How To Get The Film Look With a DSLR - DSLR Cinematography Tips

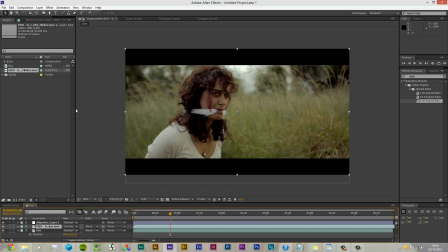Turn the opacity down to, you know, around about 67% or so, and some people usually crank it down to 25-30, but I really like that feel when you can see the grain, you can see like the little
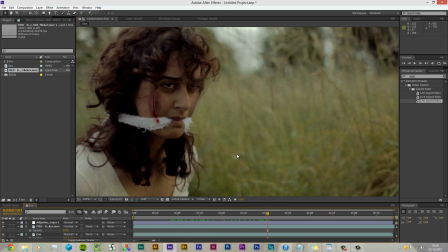fag ash, as we call it in the UK, or cigarette ash, and you can see that on the screen, and it gives it the filmic look, as it is film.
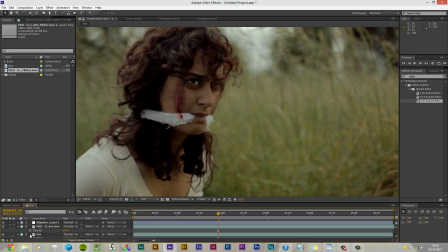And as a side note, you might want to have you probably will have a longer clip than I'm using.
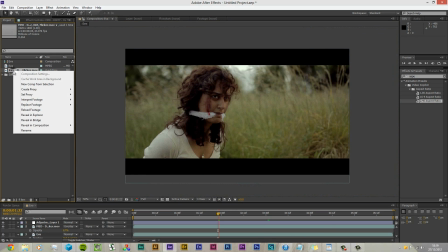So go to your project files, right click, interpret main, and press go down to the loop, and just stick a big old number in there and drag this sucker out.
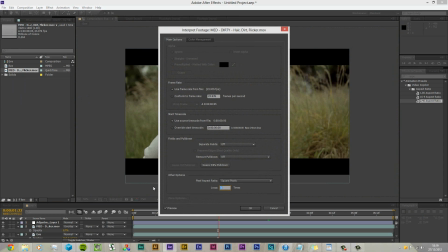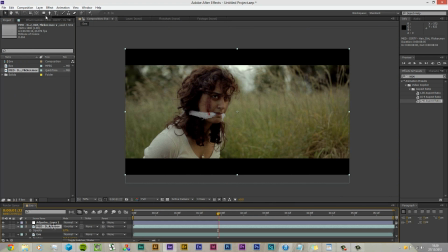Now, I won't go into grading. As I said, it's an artistic preference, and each story calls for a different tone.
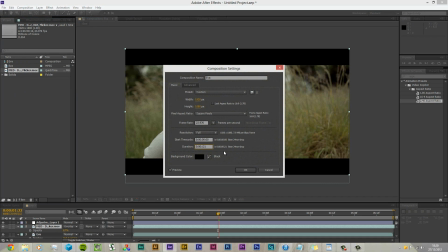In this, we're in quite a hot place, so I wanted to give it that warm African feel.
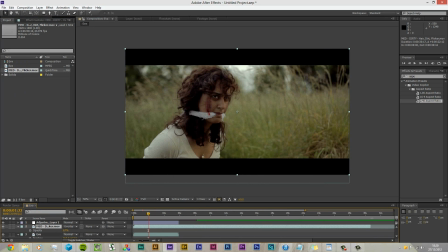It may be best as well to lower your saturation down to like 80% if you are going to use the film grain. And to top it off, I've added Twixter to heighten the ordeal for the character, and the moment it's dragging out in her head, and it feels like forever.
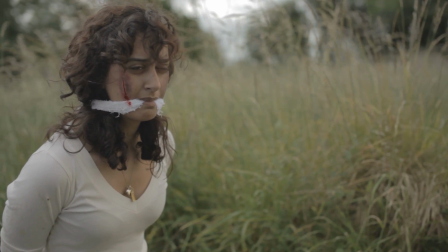Every moment may be her last, so I wanted the audience to see these moments. And I've also added some CG dust particles from the plant around her.